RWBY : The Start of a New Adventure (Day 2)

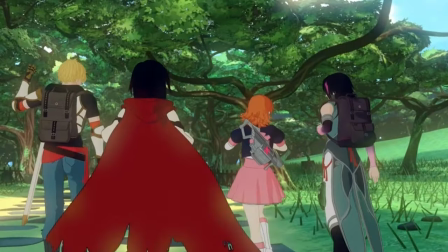1s
Ooh, the start of a new era for RWBY.
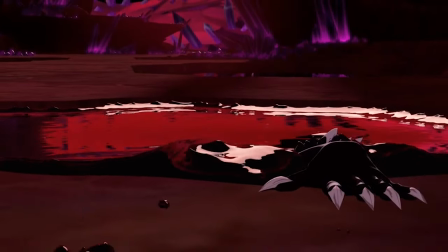5s
Starting off with this amazing animation of the Grimm crawling out of a puddle is a 10 out of 10 idea.
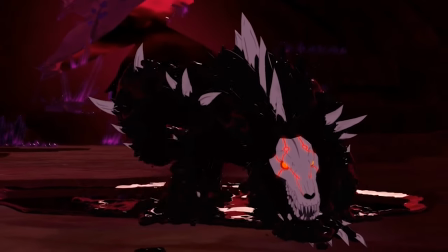11s
It shows off what their new engine is capable of, soothing any people's worries about the shift out of Poser.
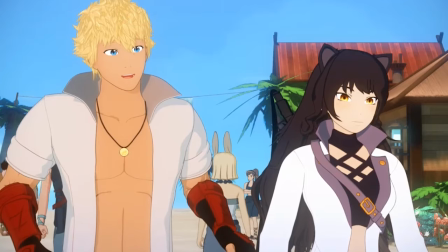18s
Unfortunately, Wristerteeth will get lazier and lazier when it comes to Maya,
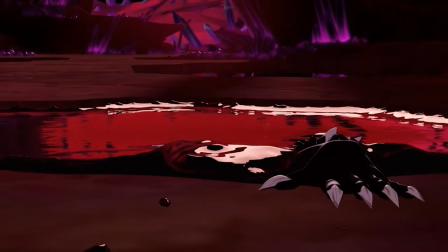22s
so this one shot of a puddle actually ends up being leagues better than the rest of the show that follows it.
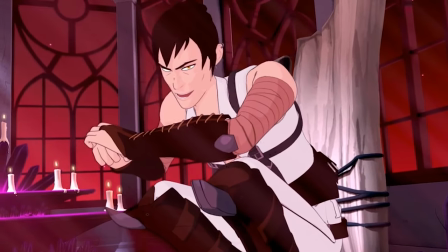29s
I really liked introducing Salem's council. I'm a huge fan of evil councils when it comes to fantasy stories.
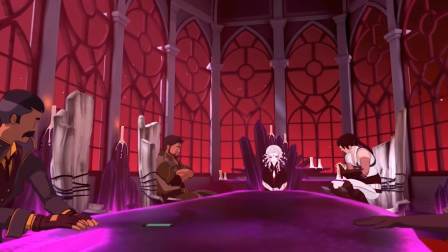35s
The idea that there are more and more powerful threats that the heroes need to face, each one with their own unique set of skills, is very exciting.
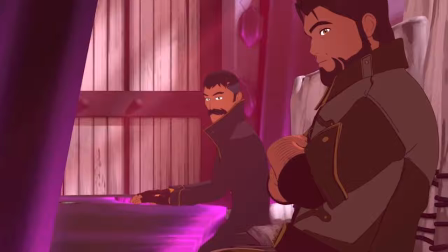44s
But, well, let's just say that doesn't exactly end up happening with RWBY.
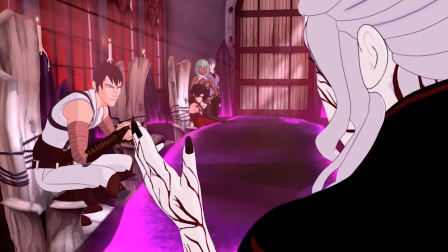48s
Following up the honestly intriguing scene of Salem setting up the villains' next steps with Oscar's introduction was weird.
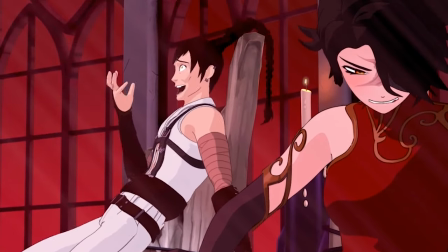57s
Having him wake up as the transition makes it seem like he's seeing the villains in a dream or something,
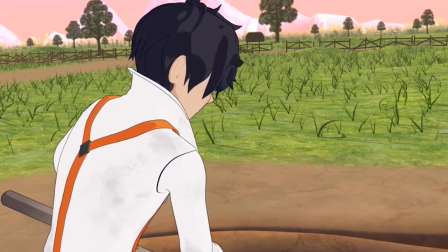63s
but that doesn't ever really get brought up or anything so that can't be the case. Later, he looks off into the distance and we cut to Ranger walking through the woods,
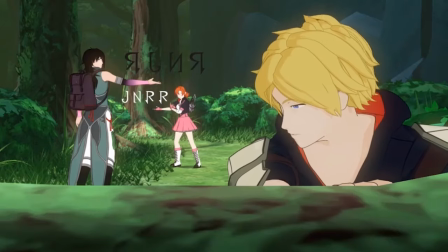70s
implying that he's aware of their presence or that they might be nearby his farm, but that also doesn't get brought up again.
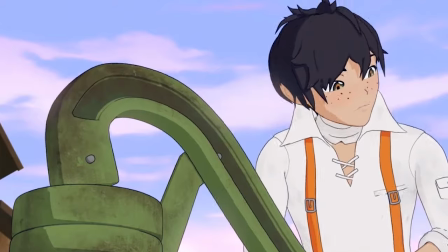77s
Honestly, introducing Oscar into the story was going to be weird no matter what. He's a very sudden addition to the lore and the cast,
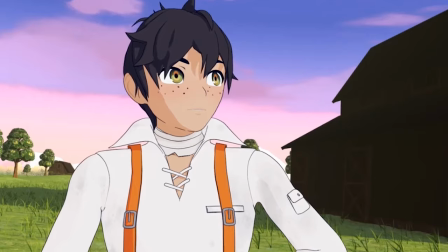85s
But it didn't help that his scene is so weirdly sandwiched between two scenes
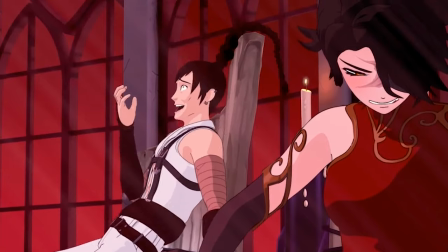89s
in a way that seem like they're setting up ideas that never end up actually happening.
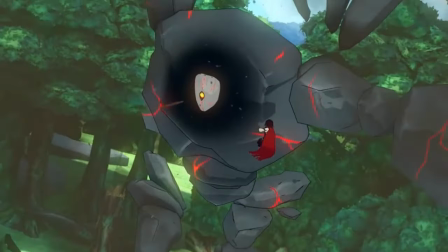94s
Ranger's fight is fine, I guess. Lots of fun effects, again, showing off what Maya is capable of.
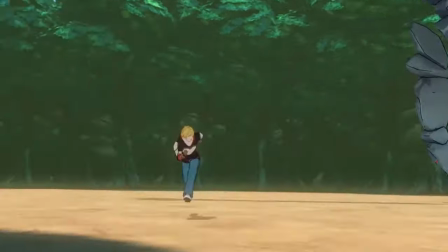101s
But also, again, this level of detail will not be seen in the future of the show. Also, they stop fighting far too frequently.
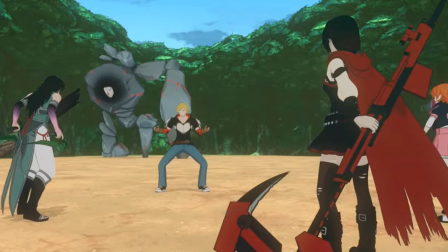108s
Not only the infamous scene where Jean suggests they just try more,
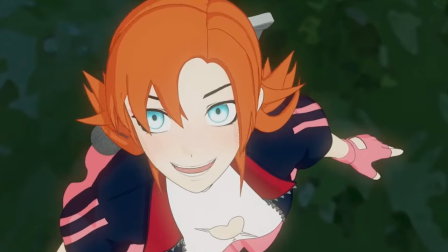112s
and then that actually works somehow, But peppered throughout the whole fight, you can really feel things stop and go.
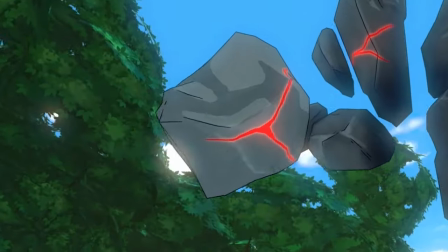118s
A bit like when there's a new driver in a car that keeps hitting the pedal too hard too fast.
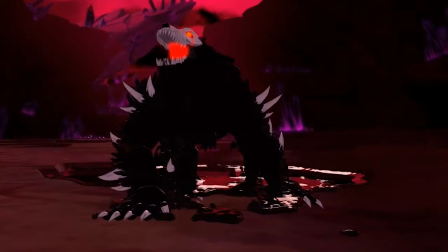123s
That being said though, the best thing of this episode is the animation. I've already pointed out the beautiful effects and I cannot understate it.
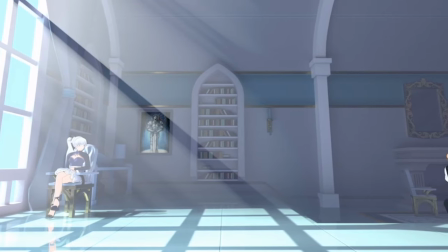131s
They are beautiful. They try to use dynamic shading and lighting. Yes, the fight is stop and go.
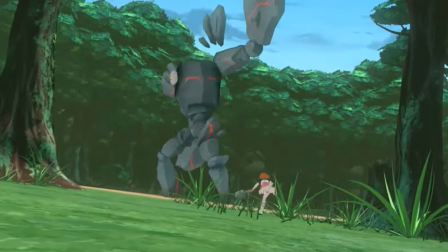137s
But when they go, it does look amazing. There's a great sense of weight and personality with the animations.
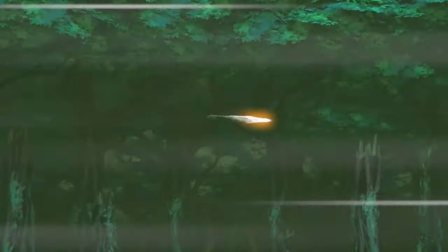143s
Honestly, it's a great idea to start the volume on such a high note. It easily hooks the viewer into sticking around this way.
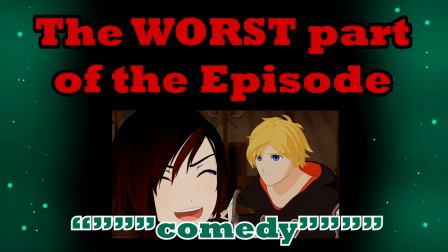150s
The worst thing in this episode is definitely the garbage attempts at comedy.
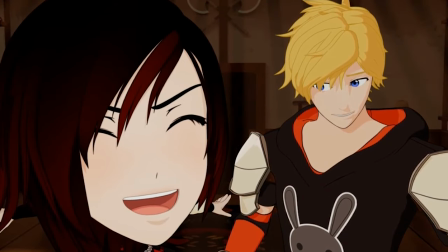154s
I already mentioned try harder, but Ruby screaming, laughing like a maniac because Jean has a cute character on
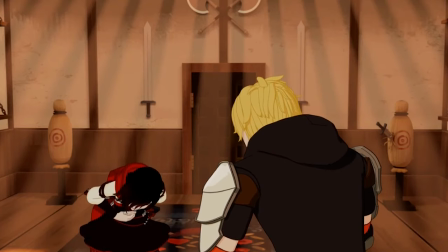163s
his hoodie is legitimately one of the stupidest moments in all of cinema.
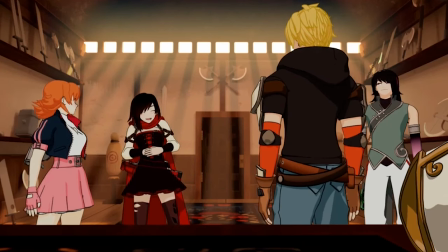168s
Tell me you're trying too hard without telling me you're trying too hard.
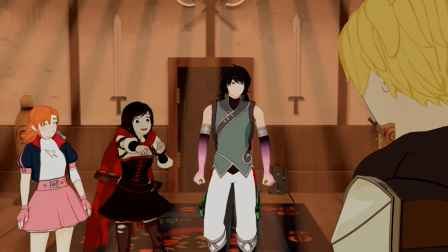172s
Lindsay's voice for Ruby has also reached such a high pitch that Ruby's dialogue is now actually painful to listen to.
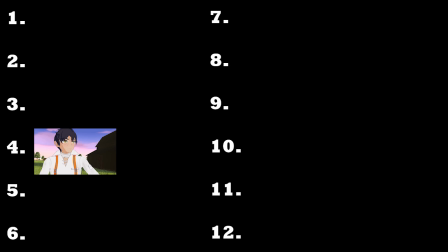182s
I'd rank this episode as number four for the volume. Its choppy pacing is what's really holding it back from being in the top three, but it's still a really fun start for this new step of the adventure.
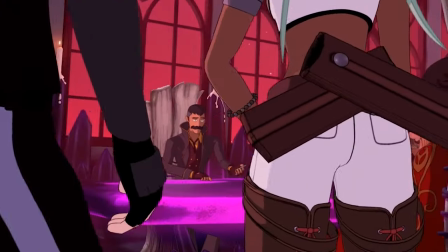197s
So what I'm doing is I'm going to be reviewing a new episode of RWBY every day for the month of October.
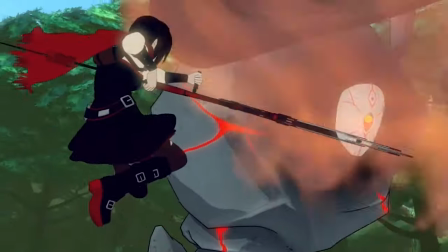203s
There's a handy dandy playlist of all the episodes in order and a playlist from last year where I covered volumes one through three.
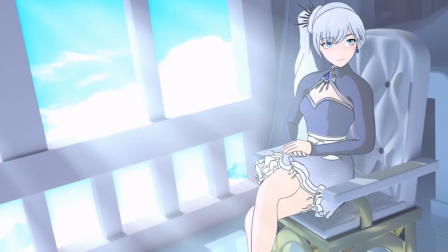210s
I hope you all have fun with the series. If you want to see the next episode a day early, consider becoming a patron.
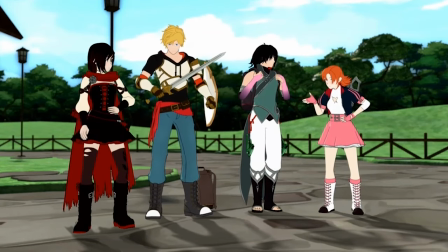216s
On that note, shout out to my $10 patrons. You're all amazing.
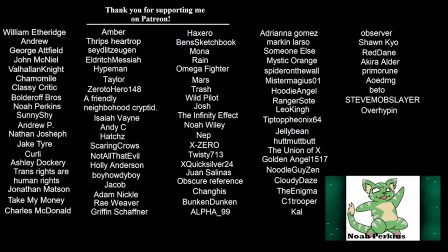220s
Andrew, Valhalla Knight, Chamomile, Classy Critic, Noah Perkins, Sunny Shy, Jake, Amber, Hype Man, Isaiah, Scaring Crows, Not All That Evil, Holly, Boy Howdy Boy, Jacob, Ben's Sketchbook, Rain, Omega Fighter, Trash, Wild Pilot, Josh,